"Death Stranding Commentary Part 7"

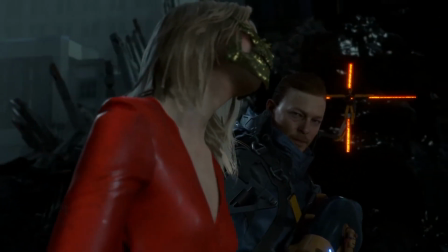More massive than any before it. The last is my purpose.
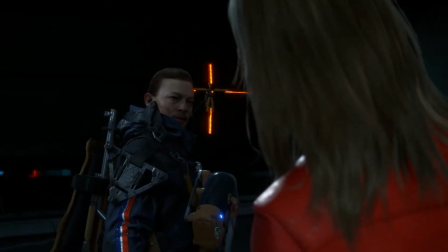What the hell do they do to you?
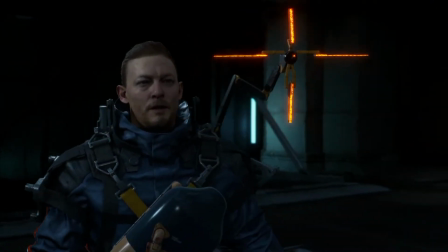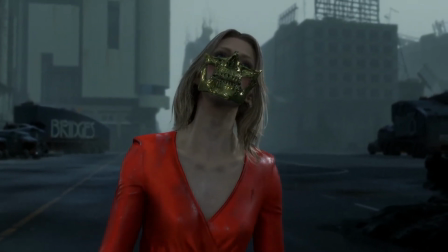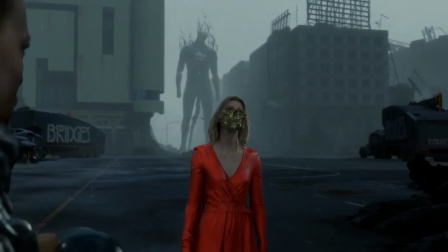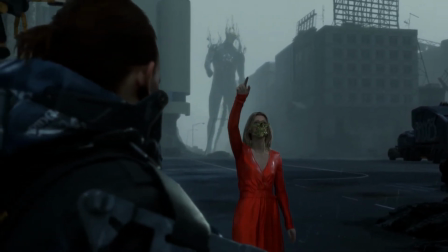All right, so we're about to enter a boss fight.
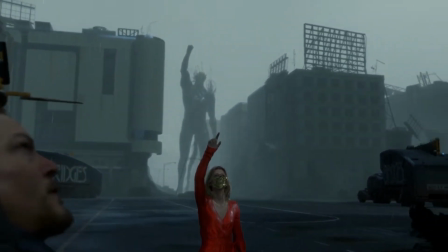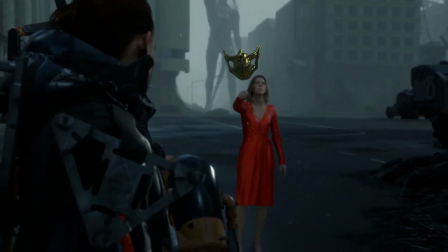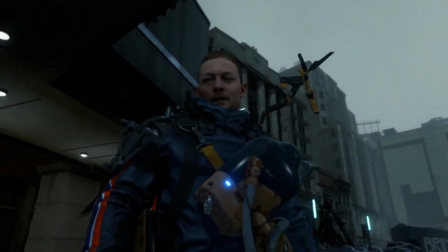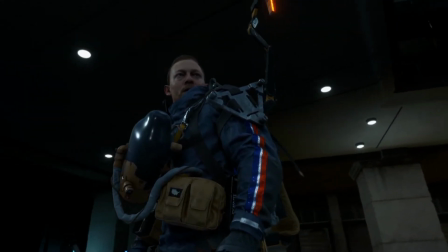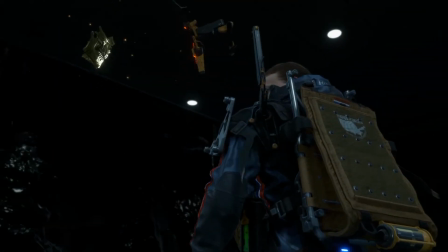Yeah, this is where we learn that, like, all our... Yeah, this is basically where we learn that the entire Death Stranding is related to Amelie.
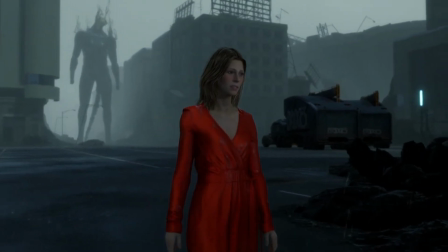Like, all of this Death Stranding stuff, all of the monsters, all of it is Amelie related, which we're just now finding out at the end.
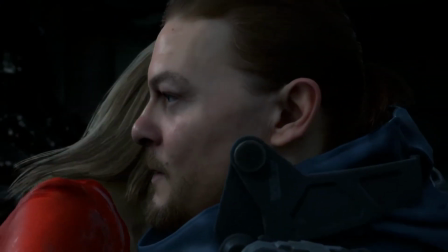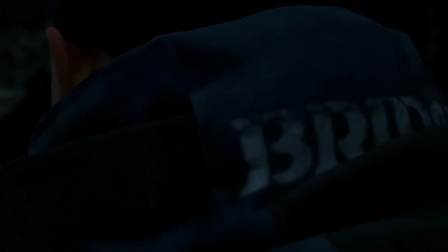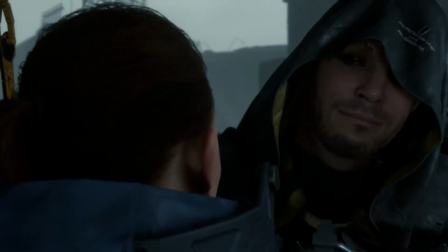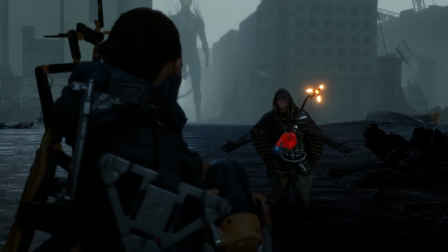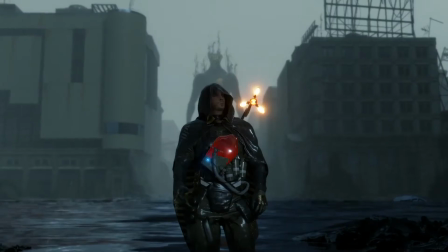I like that Higgs has a slightly Egyptian-looking design. You know, see like the black and gold stripes that are horizontal?
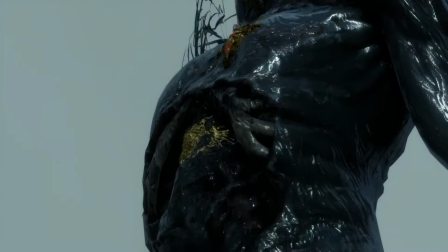It reminds me of like Egyptian sarcophaguses. Also, I like how nihilistic Higgs is.
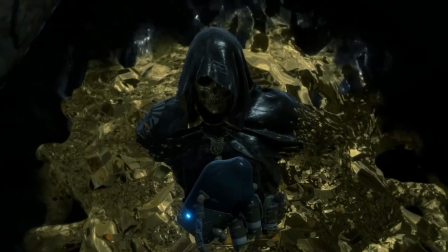It's like nihilism versus optimism. But yeah, this is a boss fight
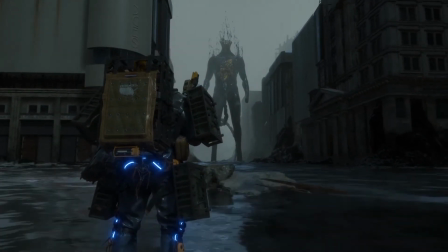Unbelievably edited to not have a HUD I'm very pleased with how this came out shot reverse shot like always because that's the only way to do this
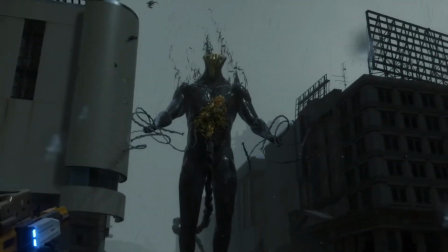my wife taught me that She was like just do a reverse shot close-up every single time that you have a boss fight and then that'll solve the HUD problem She was right
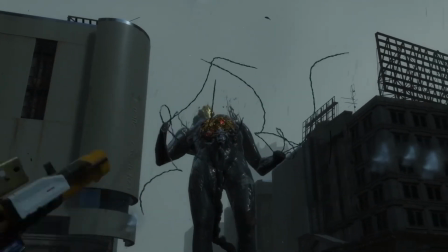So this is not easy to shoot at something that's like 600 feet away with no HUD so I basically had to treat this like paintball
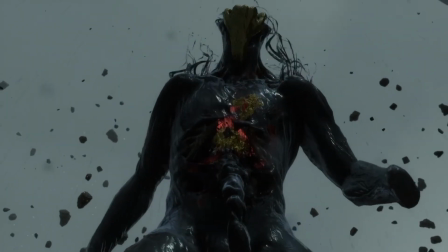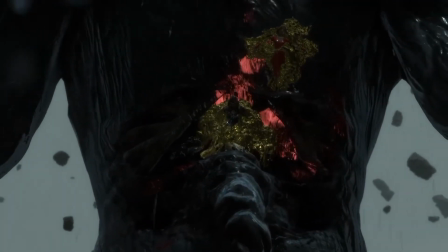But yeah, I'm actually just watching this now So yeah,
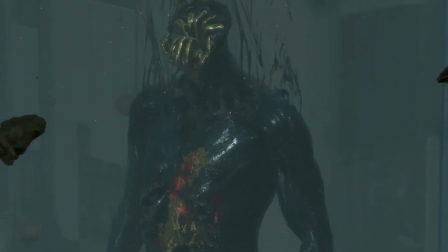when you shoot Higgs I guess he kind of moves to a different spot on the body And then you have to shoot that spot I think that's how this boss fight works
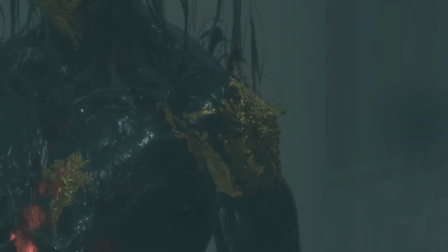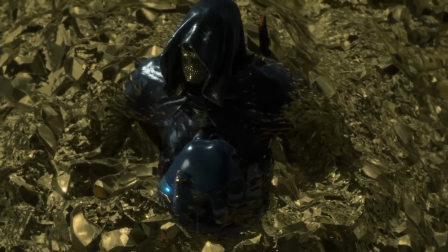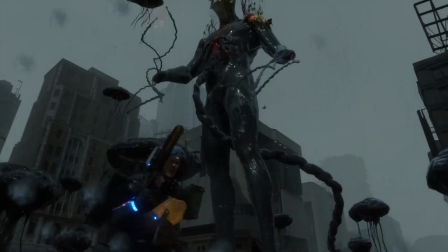Yeah, that's a nice shot Also a nice shot Also a nice shot That's good
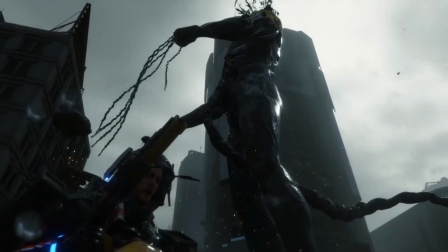So yeah, I try to keep the camera as low as possible looking up, and yeah.
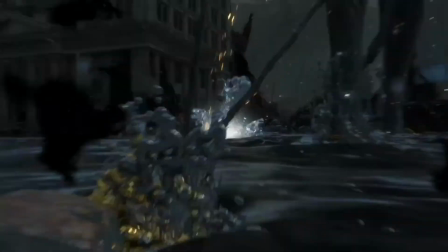Yeah, this boss fight came out a lot nicer than the episode 4 one, because I had more to work with, and I just, I like the way this came out.
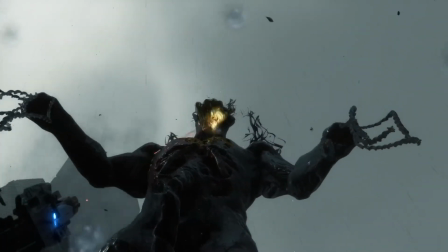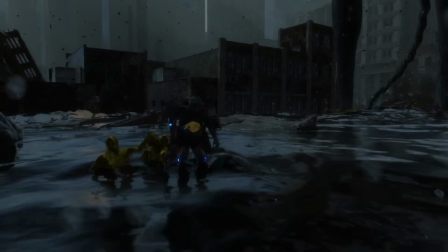And yeah, once again, I would have done a better job had I not had to edit around the hut. It would have been a one-shot, honestly.
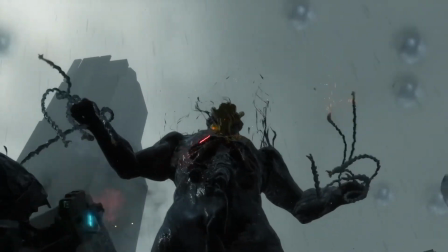Everything pretty much would have been a one-shot. I wanted to do everything like a Chivalubeski sequence, but you know, I definitely have to edit around this stuff
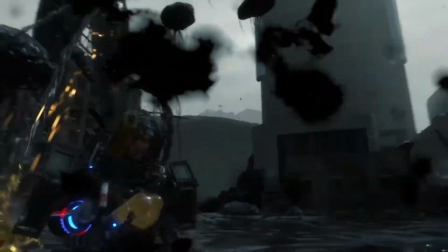But yeah, I like this sequence I feel like I wish the episode 4 boss fight could have come out this way because this one is long enough to really soak it in
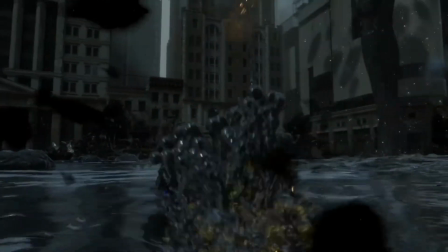Whereas you know the episode for boss fight is kind of over when after you blink a couple times
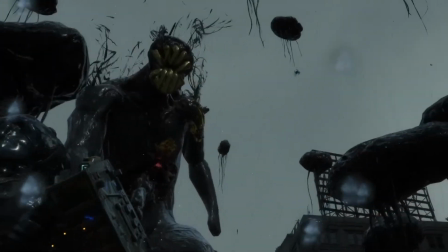And I do feel like well at least this one feels like a fight and you can kind of follow it
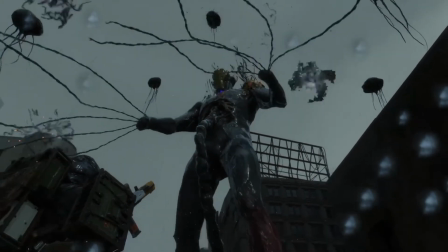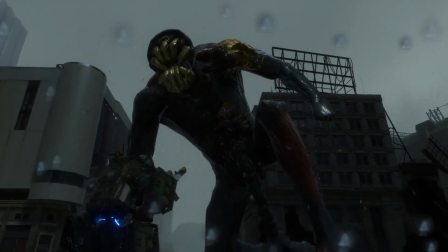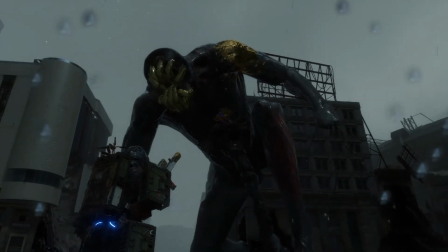I'm actually just watching it Does this fight keep going?